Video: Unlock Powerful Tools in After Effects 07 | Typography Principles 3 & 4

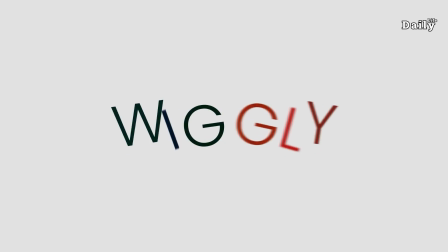(8:24)
It brings a lively, unpredictable feel to animations. Here is how to try it out.
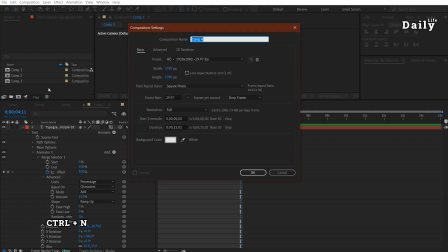(8:31)
Create a new composition and write a text like Wiggly.
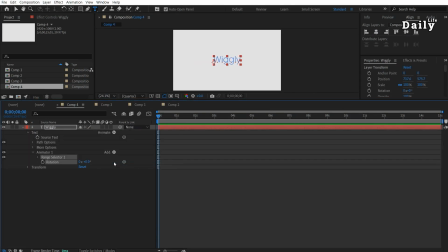(8:37)
Apply a rotation and set it to 90 degrees. Go to the selector, Wiggly. Look how Wiggly makes your text pop with random, lively motion. Wiggly is a real fun option for text animation.
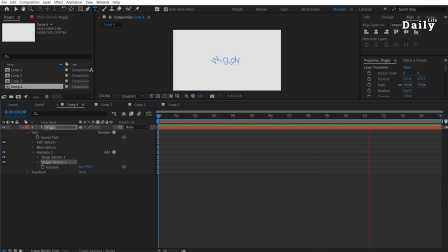(8:53)
It adds random, jittery motion for your text, almost like it's vibrating or wiggling in place. It's perfect for making your text feel lively, playful, or a bit chaotic. Here are the main Wiggly parameters. Randomness.
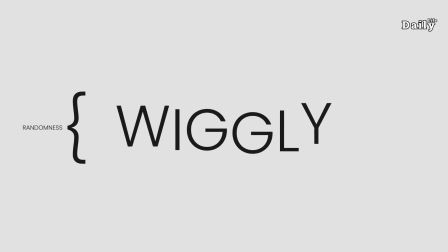(9:10)
And instead of following a set path, the Wiggly animator moves each letter randomly, making them shift and wiggle around. You can apply this effect to properties like position, rotation, or scale. Frequency and magnitude. These are the main controls for Wiggly. Frequency controls how fast the letters wiggle.
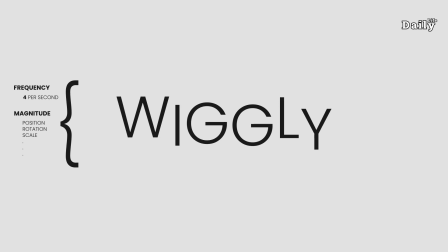(9:30)
Higher frequency means quicker movement. Magnitude determines how far each letter wiggles from its original spot.
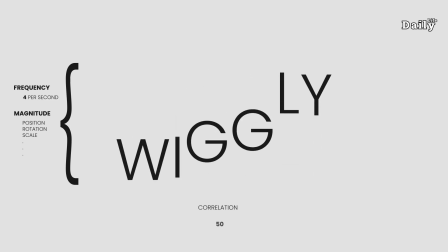(9:38)
Higher magnitude results in more intense wiggles. Correlation. This lets you control whether the letters wiggle together or independently.
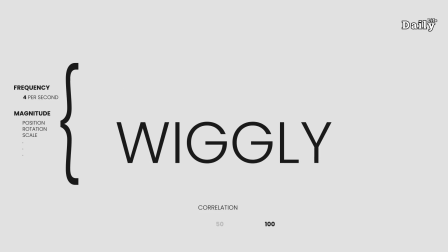(9:47)
Set a high correlation if you want all the letters to wiggle in sync.
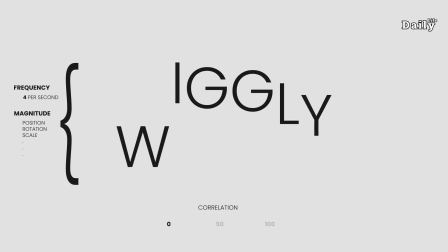(9:52)
Use a low correlation for more chaotic individual movement. Min and max amount.
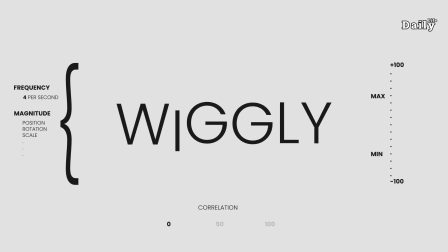(9:57)
These controls limit how much the wiggle effect can affect each letter, so you can keep it under control if you don't want it to get too wild.
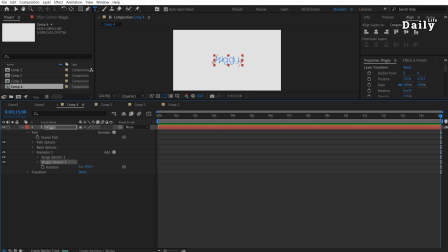(10:07)
Weebly can add some personality to your text animations, perfect for title or any animation that needs a lively, energetic vibe. And don't forget, add a property like blur to see the full range of effects Weebly can create.
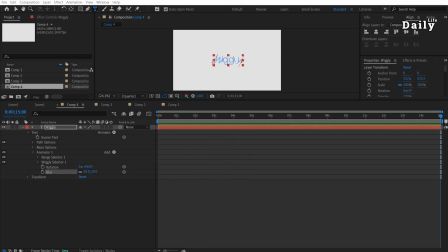(10:26)
The last principle, expression. First of all, what is an expression?
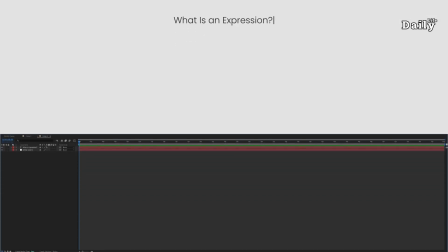(10:32)
In After Effects, an expression is a small piece of code written in JavaScript that you apply to a property to create complex animations or automate changes, all without needing keyframes.
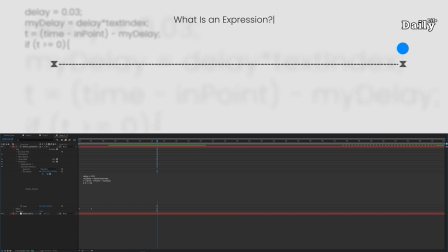(10:44)
Think of an expression as a mini program that tells After Effects what to do based on certain conditions or calculations. For example, instead of manually animating text to bounce,
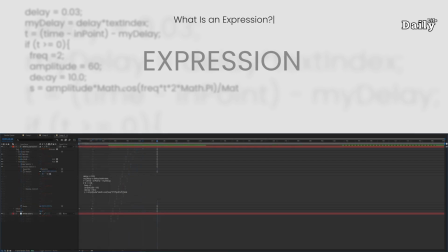(10:57)
you can apply an expression like bounce to the position property and it'll automatically create the bouncing effect for you. Expressions save time and they'll give you more control by allowing you to create dynamic effects through code.
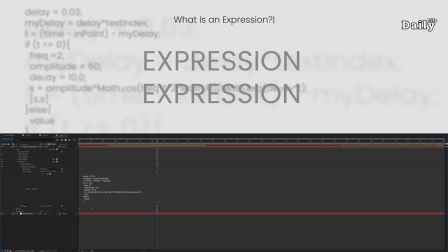(11:13)
This makes your animations not only more efficient but also more powerful.
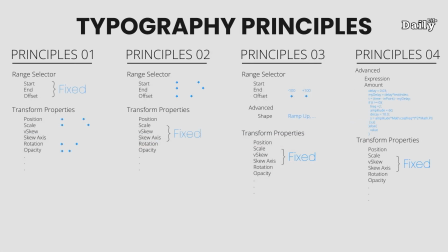(11:19)
How to use this principle? This principle is simple and doesn't need any fancy, just properties and expressions.
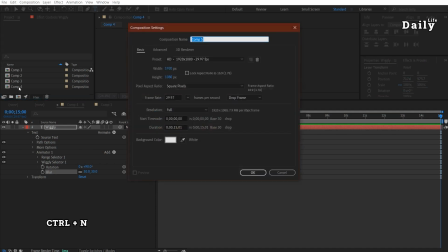(11:27)
Create a new composition and write a text like Principle 04.
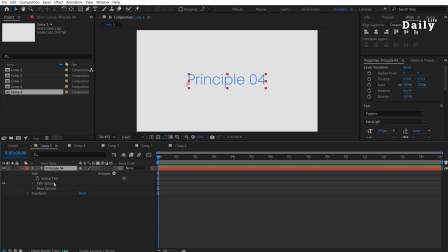(11:36)
Add scale and rotation properties. Set rotation to 90 degrees and scale to 0. Now add an expression and open the amount section.
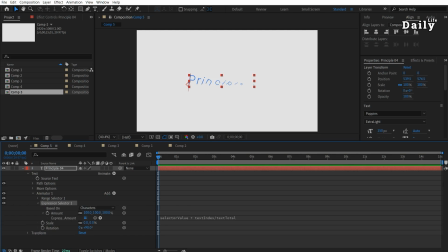(11:53)
You will need a bounce expression, but don't worry, I've got you covered.
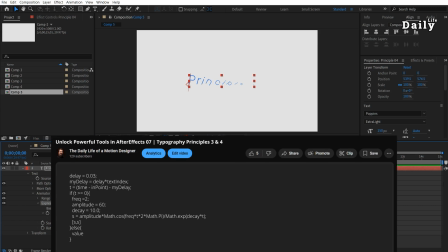(11:57)
Just copy the expression from the description below and paste it right there. Easy peasy.
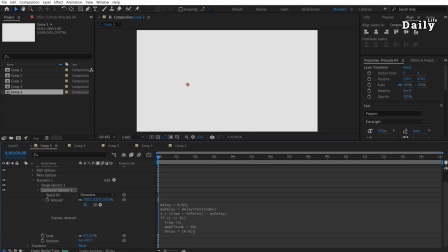(12:03)
These codes add a super soft and bouncy animation to your text without using any keyframes, all based on properties. The expression starts from the endpoint, the beginning of the text layer. You can move the text layer to start the animation at any point you like. Let's explore the variation code like delay, frequency, and bouncing.
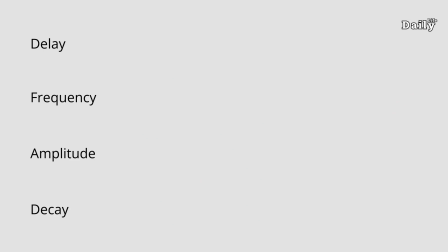(12:32)
Delay.